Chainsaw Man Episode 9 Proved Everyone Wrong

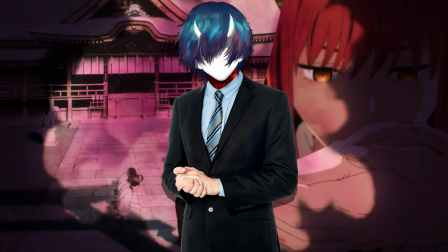[7:49]
And she goes to work, completely annihilating people one by one with pinpoint accuracy,
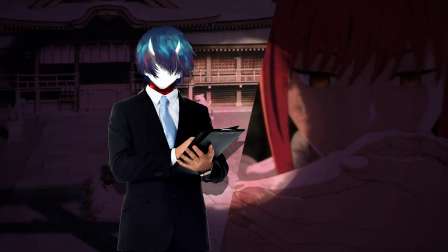[7:55]
where there's no collateral damage whatsoever and only the people that she wants to kill get killed they get annihilated to put simply not a scrap of them remain i love how they handled this scene i was curious on what
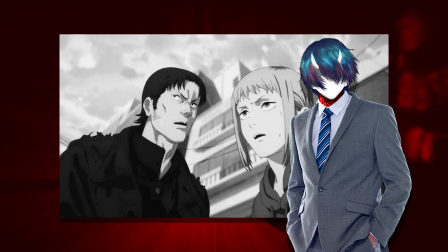[8:08]
they were going to do in comparison to the manga how do you add movement to such a powerful moment do you have them being crushed or squeezed to death or
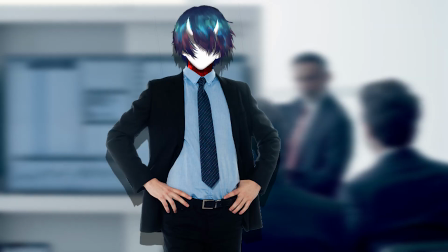[8:16]
evaporated what is the perfect operation to showcase all of this one of my favorite moments from this episode it's very small very tiny
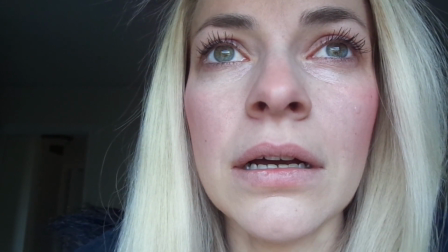[8:24]
right is a henchman or two henchmen, I should say, noticing something within the sky.
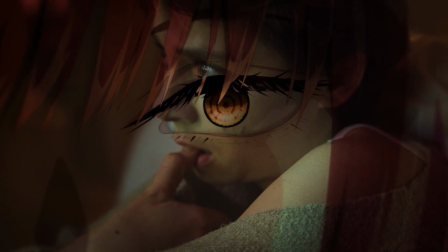[8:30]
They look up and they feel the presence of something and they know it is wrong.
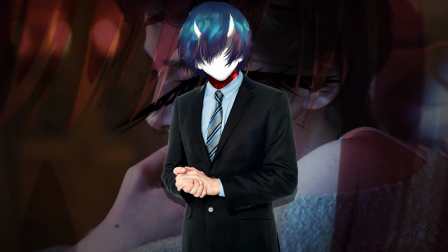[8:35]
They know it's bad. They know that death is around the corner for them and they start panicking.
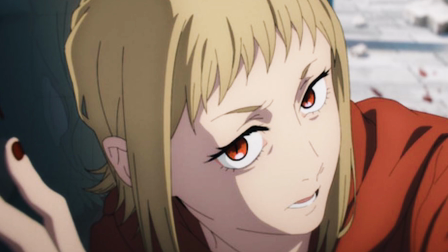[8:40]
I think this is the perfect capture of emotion and mysteriousness and just unknown
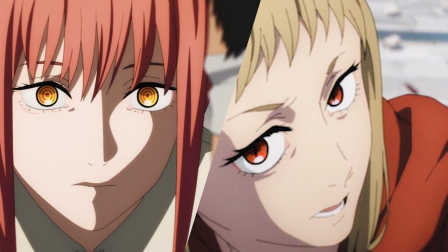[8:46]
towards Makima and the sheer monstrosity of power that she actually can produce.
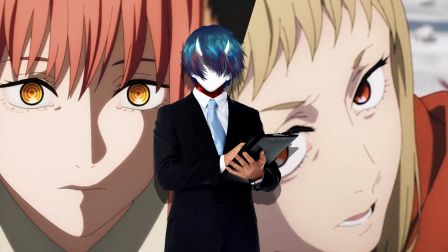[8:51]
Because within instants, within seconds, everyone is getting annihilated from the face of the earth.
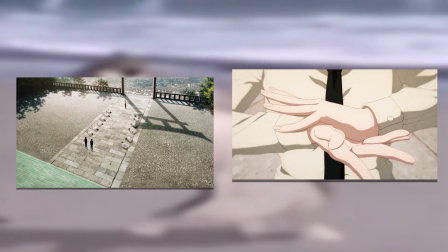[8:56]
They're doing a beautiful job and they even show a lot of love to the sacrificial scene as well up with the shrine.
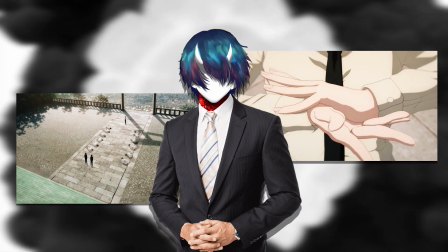[9:01]
They don't spare no expenses. They show her moving her hands and doing all of these gestures and really making it very intimate and personal in a way.
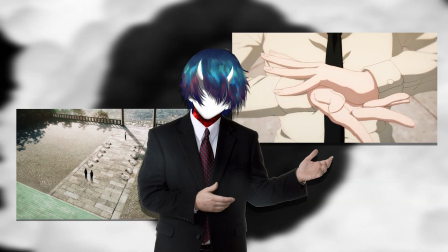[9:09]
I think this focus builds a really nice response for yourself towards Makima.
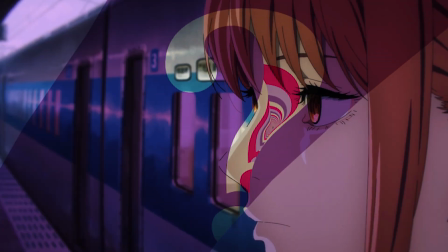[9:13]
Because ask yourself now, how do you feel about her? Are you scared of her? Are you unsure about her? Do you think she can be even more powerful?
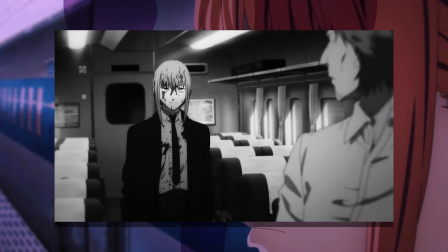[9:20]
What do you think she's truly capable of? Why do you think so many people are scared of her?
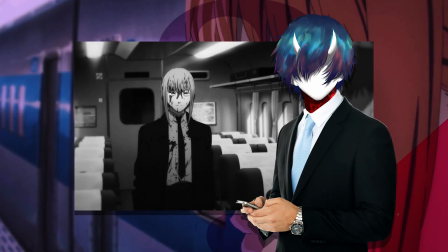[9:25]
What do you think her true intentions are? All of these questions that you may find yourself asking is what this episode produces.
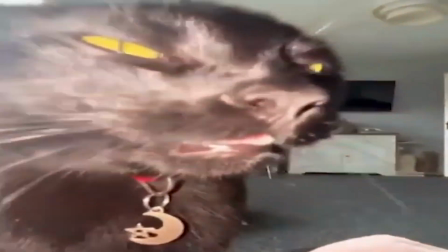[9:31]
And it's absolutely stunning. I really appreciate the way that they ended this episode with Kobeni.
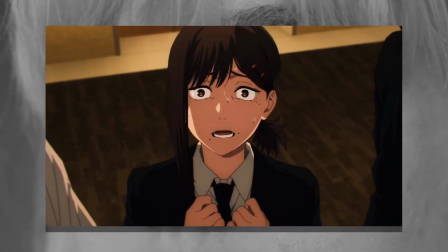[9:36]
See her break apart. She becomes nervous. She starts crying. She starts getting incoherent in a lot of ways.
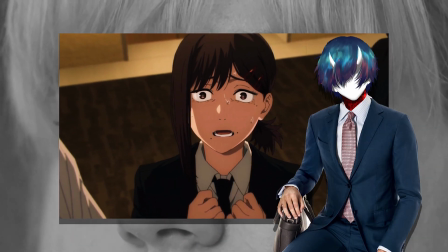[9:43]
And it's definitely a very overwhelming moment.
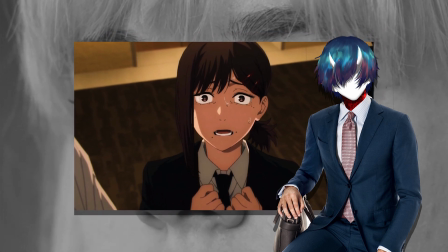[9:45]
But I think this showcases a lot of vulnerability that Kobeni has. that even though she can be this powerful she's still human at the end of
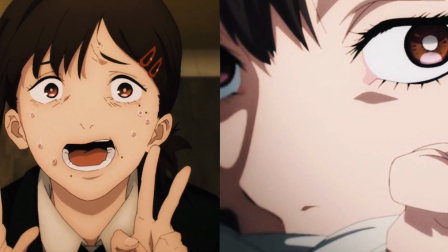[9:53]
the day she still values her friends her life and this isn't the job that she wants she even talks about going back to himeno and resigning after
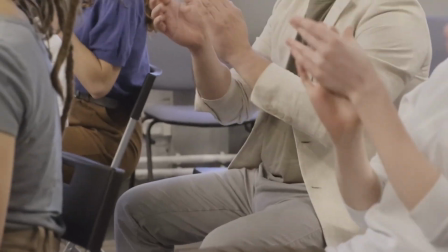[10:00]
this which is just another punch in the gut with everything that happened overall i thought they'd done this episode extremely well they built the tension nicely have beautiful music surrounding
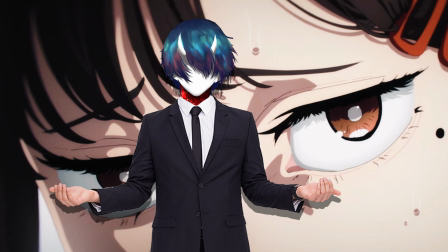[10:09]
it the atmosphere towards makima is very unnerving and kobene is just out here demolishing people with ease which is surprising but super fun
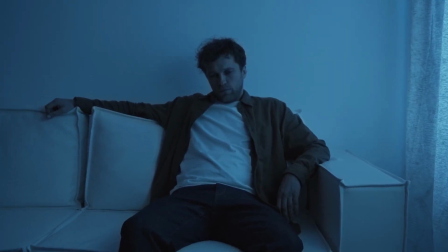[10:18]
at the exact same time. It's still very much emotional with the lingering feelings and especially with the ending they want to make sure that you know that Hemono died a
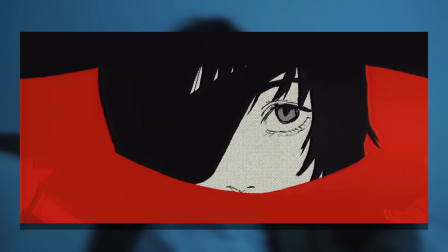[10:26]
pretty brutal death pretty much for no reason and that it's going to affect a lot of people and I'm gonna be honest as simplistic as that ending was
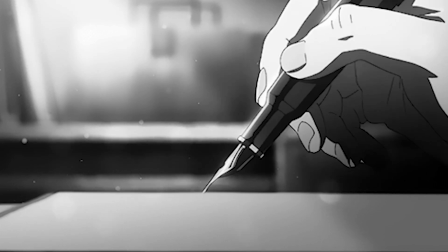[10:33]
with some very lovely music by Aima I believe her name is. Whoever animated it whatever team whatever group everyone put their soul into that.
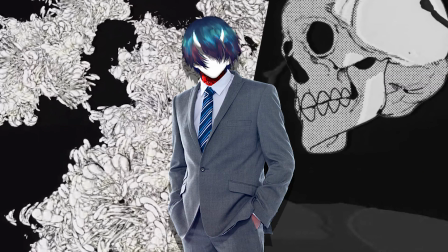[10:41]
There was so much fluidity and finesse even though it wasn't really showcasing all too much and also
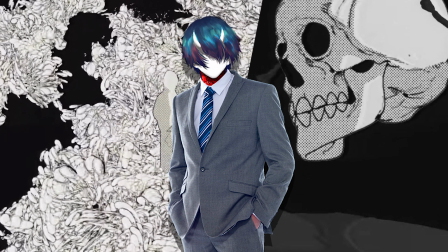[10:45]
just the movement of blood and strings and this and that kind of connecting to one another.
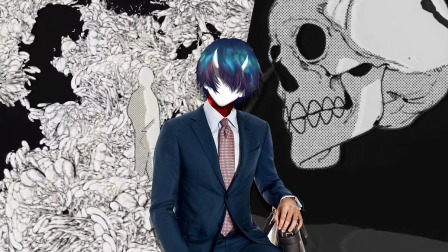[10:50]
There is times where you see individuals framed in such a glorious and creative light. And I absolutely love it.
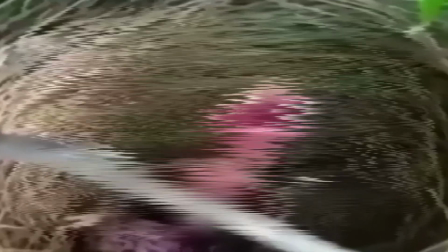[10:56]
I think they've done a phenomenal job with that ending. However, I want to know your thoughts right now.
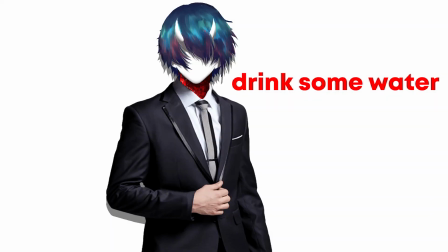[11:01]
Let me know. Thank you.